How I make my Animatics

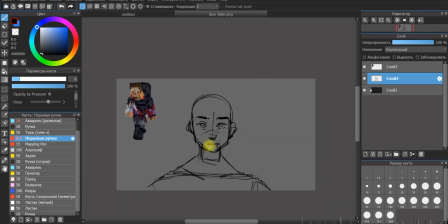4:10 If the storyboard is something necessary for you, absolutely go for it 100%. But if you, like me, like finish projects halfway down or not even halfway down,
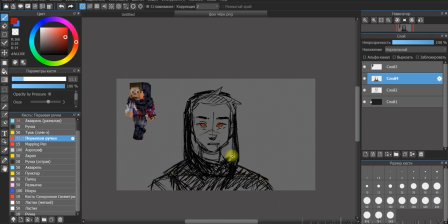4:25 uh, maybe you should reconsider your process, like your steps, and rethink your process.
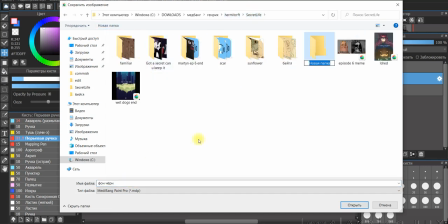4:34 When I'm starting my new project, I create a new folder and rename it something that I can find later.
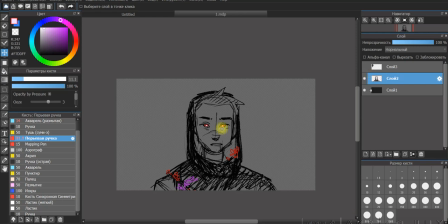4:43 It's not necessary, but I think it's a neat trick if you, like, for organizing your stuff.
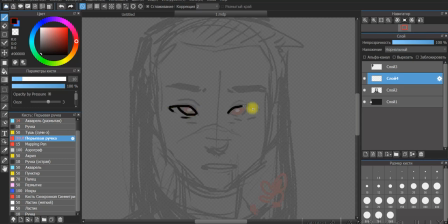4:49 As you could already seen, I'm not doing this
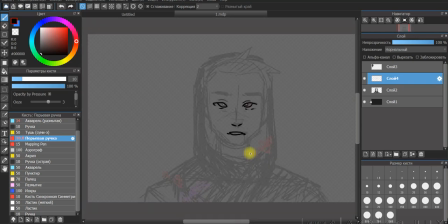4:55 the correct way, I would say.
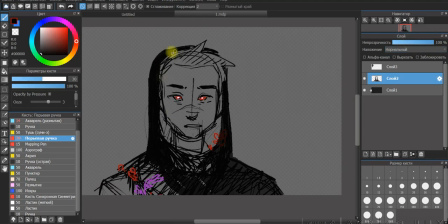4:58 I'm not using any animation apps or programs, and I draw every frame by itself. And then later on, I animate and edit everything together in the video editor program.
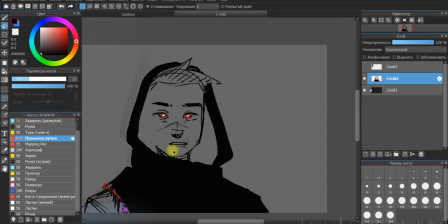5:17 uh, sure,
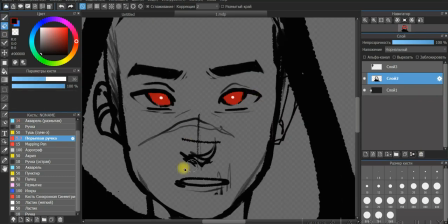5:20 animation apps would be really helpful here and would really make the process easier,
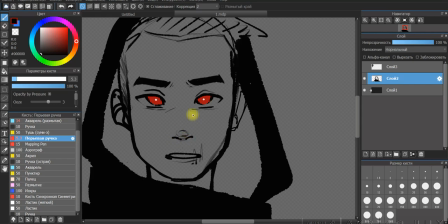5:27 but they just scare me. I don't know. I don't have mental capacity to understand it yet.
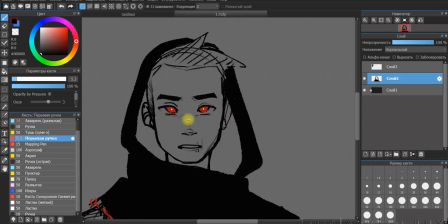5:35 I don't know. It's just time.
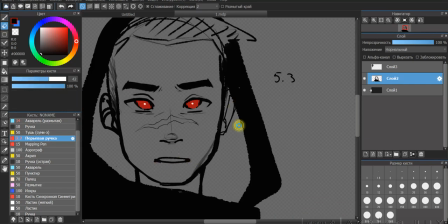5:37 I just make things that comfortable for me, and like I use things that comfortable for me to use.
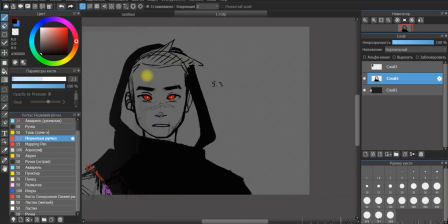5:46 I drew everything in Medibank Paint Pro,
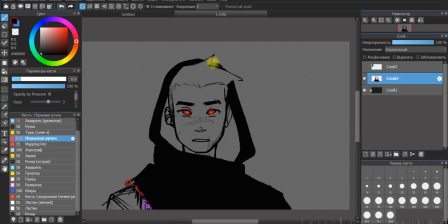5:50 and I edit and put everything together in Movavi Video Suite or video editor, whatever.
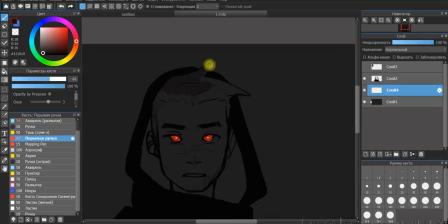5:58 I use only two programs and nothing else.
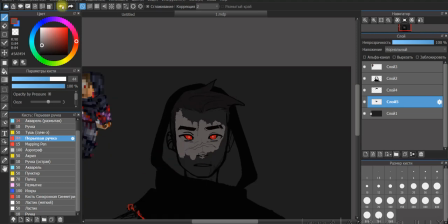6:01 When you color your animatics, you need to consider the surroundings and the backgrounds for every characters,
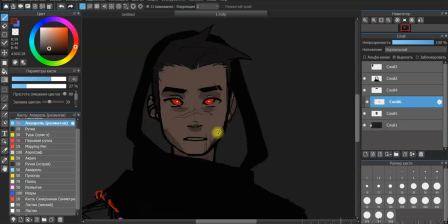6:10 because this is the part where it really sells the mood and the vibes of the scene that's going on to your viewers and to like everyone who watches this animatic in the finish,
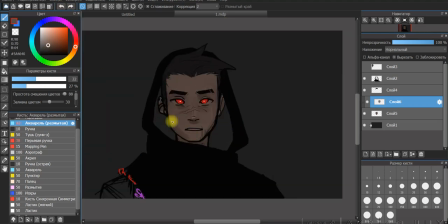6:25 in the end. For example, here I already knew that the background is going to be dark,
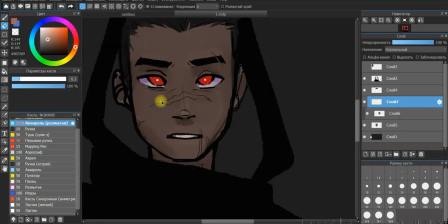6:31 and every color that is in the character design
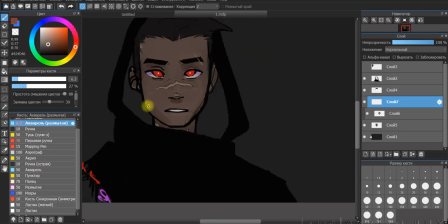6:35 needs to be somewhat darkened that it is actually is,
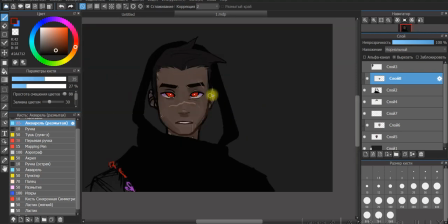6:41 because that's just how light and color theory works.
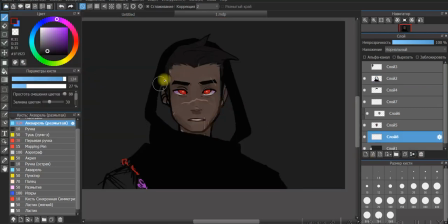6:46 Do I know anything about color theory or light theory? Of course, no, but it doesn't stop me to use those words to appear more knowledgeable.
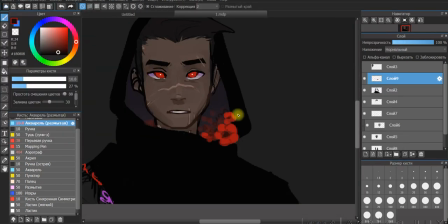6:59 And jokes aside, yeah, I just do things that are from my heart, and I just hope that it works.